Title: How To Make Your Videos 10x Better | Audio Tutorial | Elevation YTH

What's up, Elevation Youth? Today we're taking a behind-the-scenes look at the YTH 24 Vision video. We're going to take a look at the mix and the sound design. Let's get into it. So when it comes to a video like this, it was directed by Andrew Livingston. He went out and shot it. He did the edit, put the whole thing together. And then from there, he sends me what we call an OMF. That's basically a way for me to get the audio files in the exact same format that he has them. And then we also get a reference video showing me kind of a rough draft of what it's going to look like. And the last thing would be just some notes on what he's kind of wanting to highlight and what he expects to see.
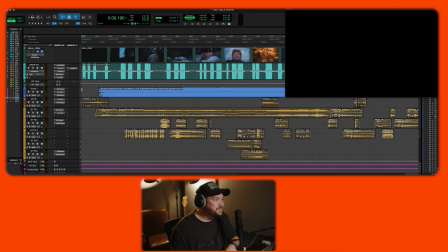(0:42)
Let's take a look at Pro Tools. It is a beast of a software. We have this whole thing here. You can see this is the timeline where everything is.
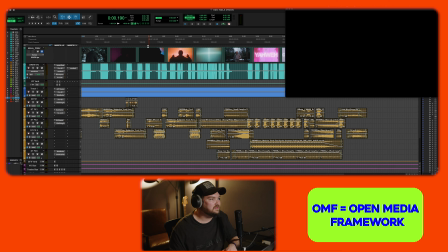(0:50)
And what's cool is once I drop in that OMF, it also gives me this look of the frame, everything that's happening on the video.
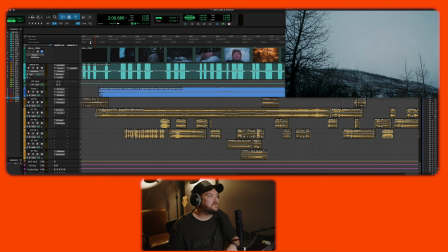(0:57)
That way I can line it up perfectly with what's happening. So if you look at the start here, we have, again, the preview showing what the video is.
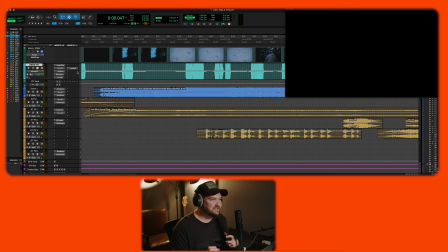(1:05)
And then we start with this voiceover. There's some processing already baked into his VO, but let me just show you the stuff I added.
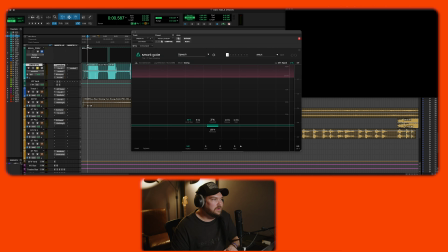(1:12)
First thing is a smart gate. As you can see, what this does is it will open if they ask me and close when he's speaking. That way, whenever he's not speaking, it goes to complete silence. For VOs like this, I want to make sure I can control the room sound.
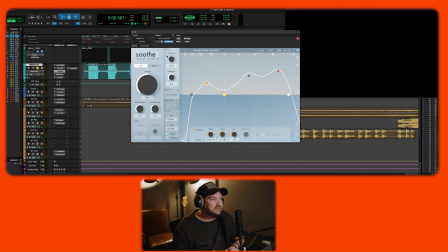(1:27)
Next thing would be Soothe. This plugin is incredible. This is just, I'm using the vocal mids control preset, and it's just helping control the mids of his voice, making sure it doesn't get too boxy.
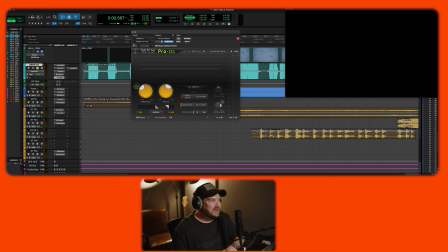(1:38)
Then from there, do some de-essing. And then I thought his S was still a little harsh after that,
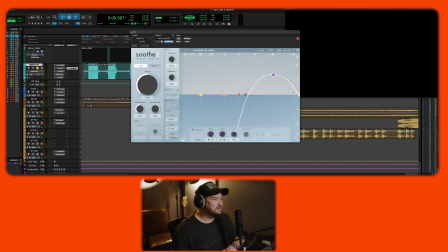(1:43)
so I'm doing another de-esser with Soothe 2 again, just to make sure everything sits right where it's supposed to be.
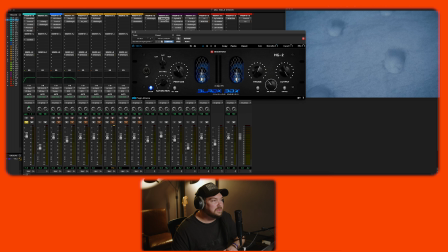(1:50)
Under this VO bus, I have Black Box. I love this plugin. This is adding some saturation to his vocal, really accentuating those low notes, making sure he sounds nice and boomy.
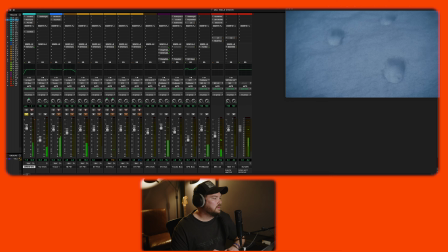(2:01)
I want this VO to sound as big as possible.
Maybe the better question is, who is God to you?
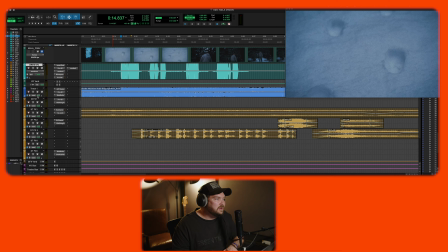(2:07)
The next thing, we have this track.
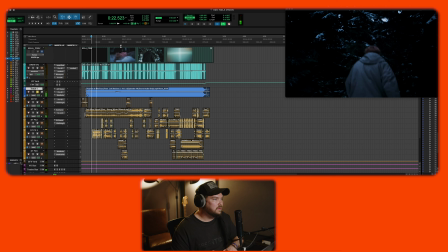(2:14)
Starts pretty mellow, pretty chill. And then obviously builds up toward the end.
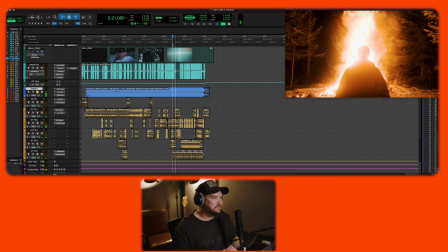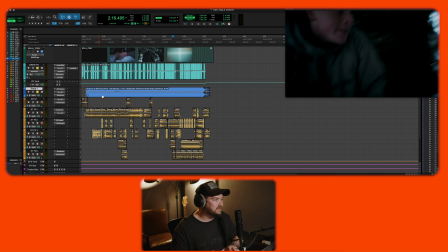(2:30)
So when it comes to this track and editing this thing, you don't really have to do much. Obviously, it's a professionally recorded, produced piece of music, so you're not really trying to make it sound better, but you are trying to make it fit into the vocal.
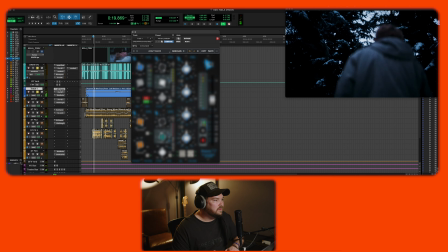(2:43)
So let's hear those two together.
Is God to you?
Starting off with this API channel strip.
Surely our answers will be similar.
I like to cut a little bit in the low mid.
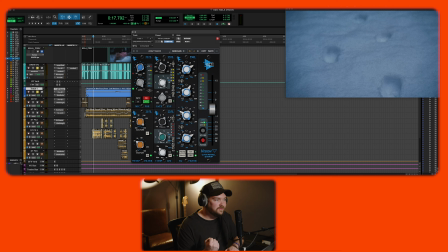(2:55)
That's typically where the meat of his vocal is going to sit. So I like to cut it here. I like to boost the lows, boost the highs, just to make sure the track kind of gives a hug around the vocal, making sure it really punches through.
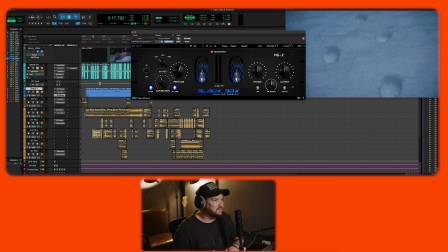(3:07)
And then Black Box again on this one. I use this plugin a ton apparently. This again, just to make it sound nice and beefy. I'm saturating specifically the low end. Whenever we're playing this type of video in an auditorium, we have massive subs.
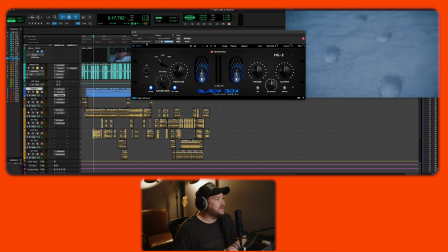(3:22)
So I really like to see what I can do with the subs. I want to make that I want it to fill the room as much as possible.
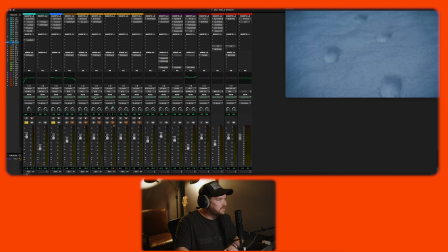(3:28)
I want it to feel huge. And then I'm also sending this track to its own bus. Let's go to that.
Is God to you?
Right here with the track bus. Here I'm doing a couple special processing things that I think kind of help it sit better in the mix. The first of which, I have this Fairchild compressor.
Is God to you?
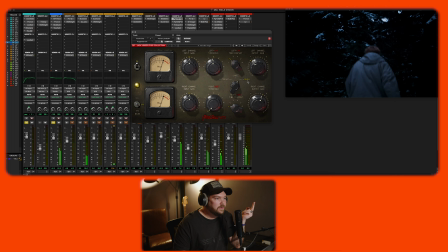(3:46)
So with this one, I'm actually using it in this lat vert mode, which is, I guess, technically their version of a mid side.
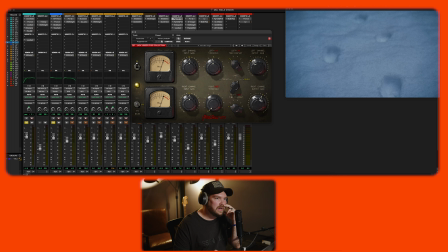(3:53)
So I'm cutting a little bit of mid and then boosting the sides. So if you're not into audio, you probably have no idea what that means. Basically, I'm just doing more things to carve out space for the vocal so that the music can be louder.
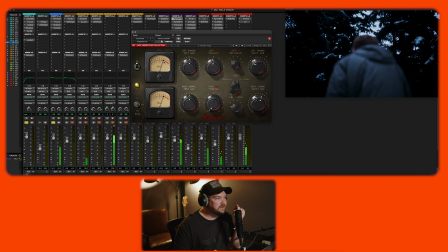(4:04) Is God to you?
So again, just a little bit of compression here.
We can all answer that.
Maybe 1 to 2 dB.
Surely our answers will be nothing on similar. the sides, but I'm boosting the output.